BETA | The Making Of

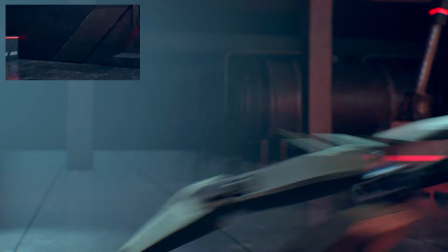Even with his last thing he does where he doesn't know what to do anymore and they're overwhelming him, so he just grabs them all and he just throws them out. It was just him improvising every step of the way. We wanted to make sure that the movements felt really strong, felt heavy, because he's a big guy, so we needed to show that weight and show that power that he has.
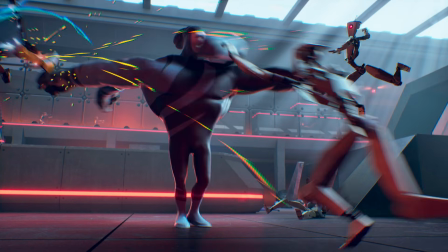So in order to do that, we did some smears, some doubled arms, to kind of fake a sort of motion blur without having to show motion blur. Like an old school way of doing some stylization for the characters.
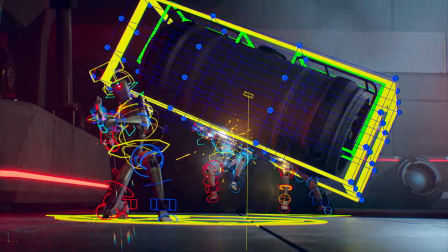But generally we kept him pretty straightforward, like it was on model. It wasn't really cheating perspectives like for big fists and stuff. I was doing that mostly with the cameras. So I was picking a wider lens and I was trying to get depth out of the shots. And that happened naturally a little bit with the lens rather than us cheating his posture or scaling bits of him up. We also did a little bit of a cheat to make the robots smaller than their initial scale so that they looked more kind of just like tiny and a little weaker around him. We felt like these were kind of just robots that existed, not necessarily to fight, right? So they're supposed to be robots that are doing manual labor or helping families in their homes,
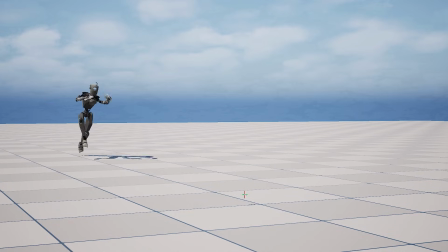and they got taken control of, and then they start attacking the heroes.
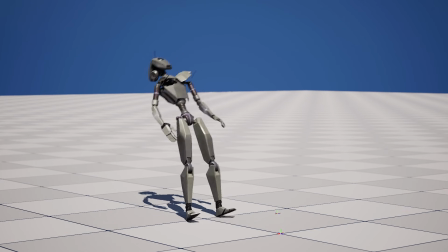So we wanted to have, in the animation, really wanted to have this sort of clunkiness to their motions and to their movements to showcase the fact that they're actually not like battle robots. They're not droids that are gonna fight. They haven't been made for that. We made their movement a little bit more organic and not very rigid.
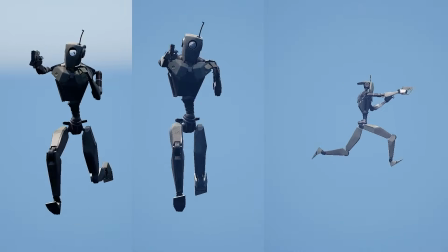That was like the first choice we made. Wonky kind of walking and running. We tried to make them all look very different too.
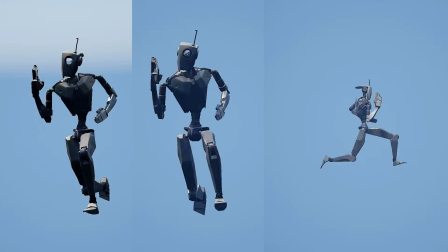They were a little more cartoony and pushed than the main characters as well, to make them look a little bit more janky and bouncy.
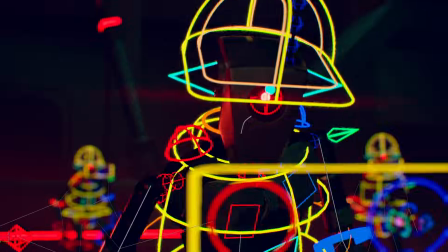We had this super cool rig where we're allowed to break the robots into as many pieces as we want, almost. So yeah, we were able to really do some cool like dismembering of an arm flying off outside of the screen,
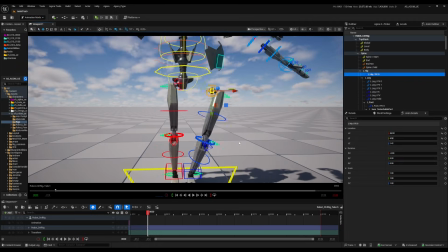or a leg, or a robot splitting in two.
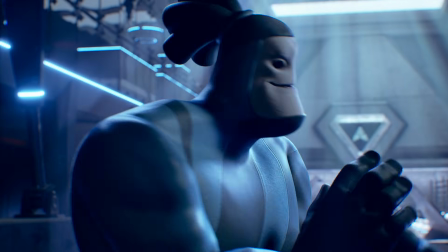In some cases, they're even afraid when they see Beta coming in.
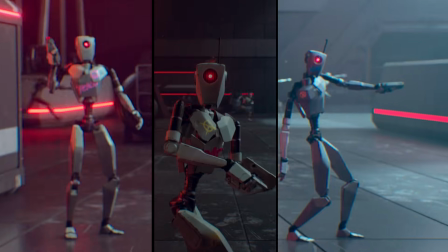Some of them just stop whatever they're doing. They're like, oh, maybe we shouldn't do that. And then another robot is just like, yeah, no, like maybe don't attack this guy, So we do have like this feeling of them not wanting to do the fight, even though that's what they're here for. We have this sort of attitude within them to showcase that, yeah, they're not like full-on warriors.
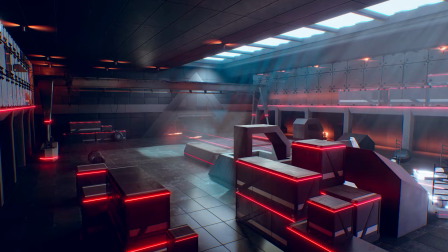Originally, I was thinking those people were like a secret agent. They were training in a hidden place.
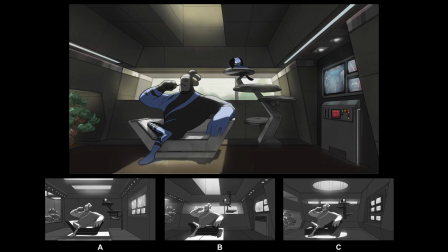We're designing those sets where they were very simple and brutalist architecture, where the lines were very sleek and very little saturation on the material of the set.
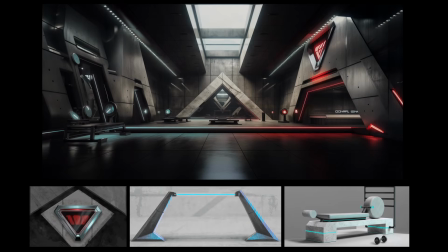And also not a lot of complex decoration or complex materials.
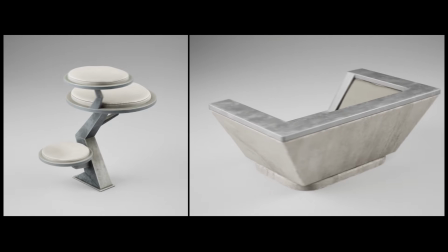So it's concrete, brushed metal, polished marbles on the floor. And in contrast with that, we defined a very saturated lighting to play both a more
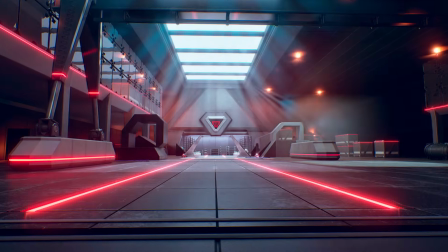modern take on the lighting and a more traditional brutalist approach for the set. As we did the design for the environment, we do the same thing for the lighting. We define a mood board, we define some lighting scenario that we like,
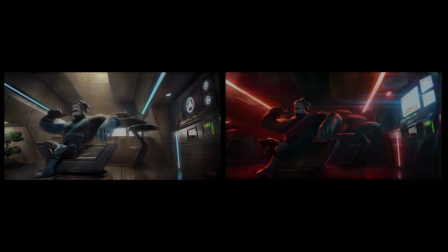and then from the camera sequencer, we select few frames from the most representative shots.
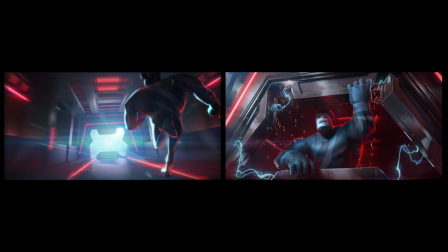And then we pull out those renders, we go into Photoshop, we paint over the intention, we refine the lighting that we want to do,
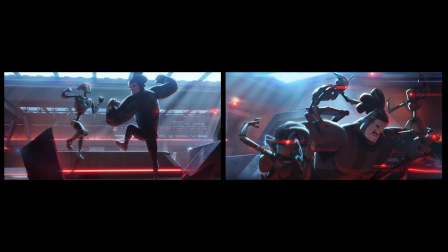and then it gives you a contact sheet of all those lighting scenarios throughout the sequence, and then the director said yes, no, and then we move forward. To find this balance of how much warm the red was for the danger and how much of the kind of cold tone that represent most the character. So it started as being blue and lit, and then as the danger increased,
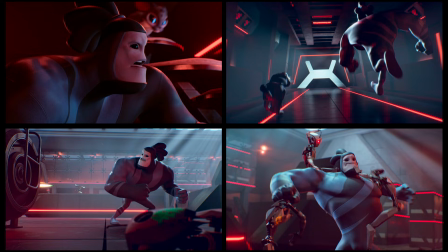it get more dark, it get more red, more contrasty. But after they defeat the robots, it went back more to more neutral lighting, which was again bluish, not as warm as Beta's room, because that was his personal space.
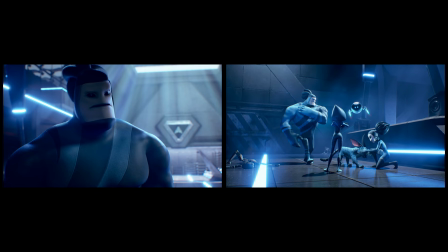But now the whole facility had relaxed, and it was kind of in a bluish kind of lighting. And then the robots came back again at the end for a surprise kind of a second attack. And so we went into what we called Battle Mode 2, which was darker, more contrasted, more red.
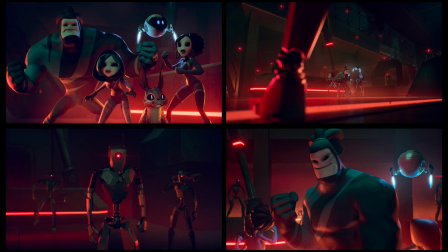Everything is lit from below, where previously everything is lit from above. We have a much more dramatic, we play almost like a zombie type of lighting, and those robots come back from darkness. We lose all the blue that kind of represent the comfort zone of the main character.
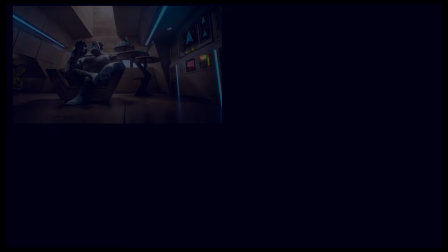So it goes from very comfortable to less and less and less comfortable.
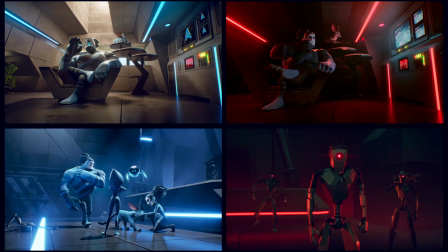So as the danger increase for the main character. We just thought it was a nice way to split up the main beats. We did the same thing with the music too. The music was the same thing. Those were the 4 main beats that the music had to try and transition between based on the different kind of action that was happening or the beat that we were in for the short. We kind of treated it like a music video. We did all the short with a metronome from our layout stage.
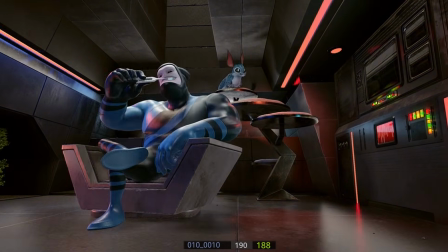We were kind of timing camera cuts to the beats.
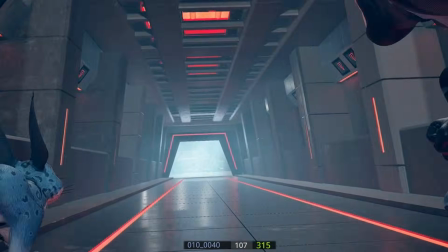We were timing main action to the beats, and that helped us get like a nice, good flow for the short that really went well with the music.
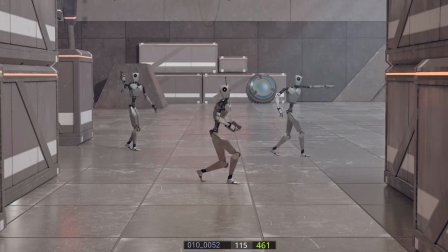And some of the impacts and some of the accentuations were happening at the nice times.
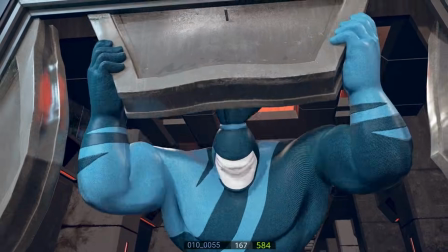So there was a conscious decision to pick and choose which sound effects came through. Mostly they were just story points. If I think it's important in the shot, like he's breaking the door, and that will help sell the story point of the door being smashed, that's the sound effect you hear. If it's him blocking the lasers with the door, then we hear some of the pinging. And then it's just a matter of just mixing it so that it doesn't overwhelm or doesn't take away from the beat or the rhythm.
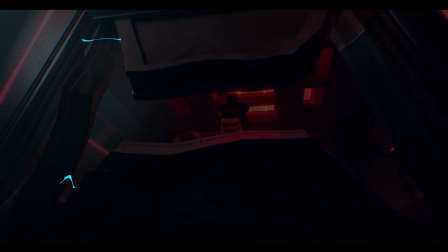I really like the input we could have regarding the design of the 2D effects.
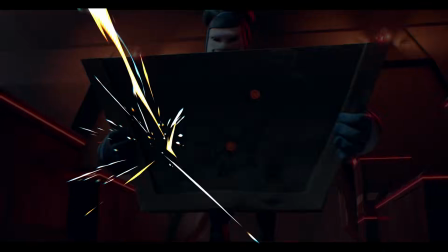Having both the 3D and 2D, especially when Beta is hitting the floor and having this flashy silhouette there, having this 2D flavor to the show, I think that was more pleasing to the art direction that I was trying to define to the show.
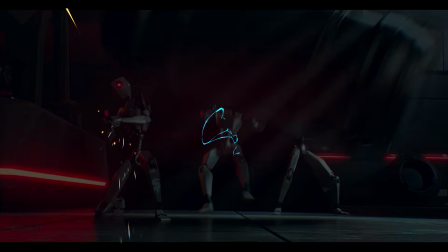2D effects were all in screen space based on the camera. So those were done once the camera was, at least the main movement of the camera was done. For the 3D effects, we had some placeholder that were updated as we were working along,
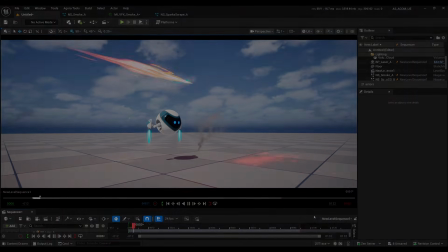so at least the animator could set when it would start to where it would end and work around that and tweak it as they needed.
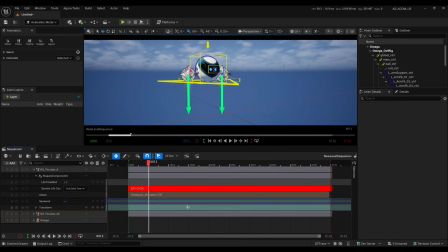So it's not locked in time or locked in space, so you can tweak it until the end if there's any retakes.
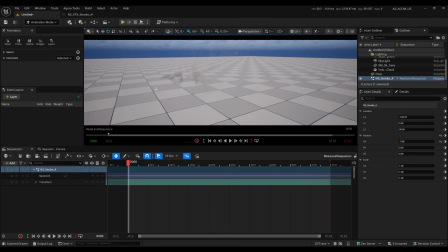So you're not bound to one specific effect and having an artist come back and redo it again. Even though we were doing 2D effects in screen space, we had some placeholder from Marco.
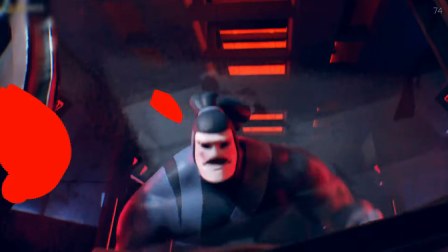He was defining the placement and the timing where he wanted to have those tracers or the muzzle flashes happening.
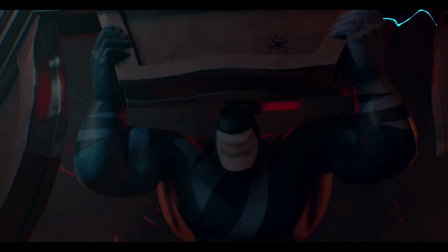So after we did the 2D element, we bring back that to Unreal and match the lighting for the timing and the interaction of the lighting on the characters and all the reflection that can have on those materials. The first direction of the FX, they felt like they were just like snap on top of the image, which they kind of were. The FX is not on the character. It's way in front, like in the camera. I still needed to place light to mimic, to make sure that it feel real, that the FX was actually integrated in the scene.
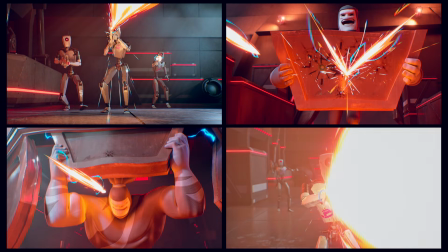But usually it's more done in compositing. This time it was just about placing the right light at the right tempo.
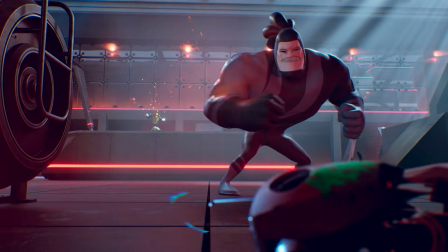And there's a lot of animation going on with the effects. The effects, they blink, they go, they move. So it's not just lighting the whole image. It's about following all the step, all the movement, all the detail.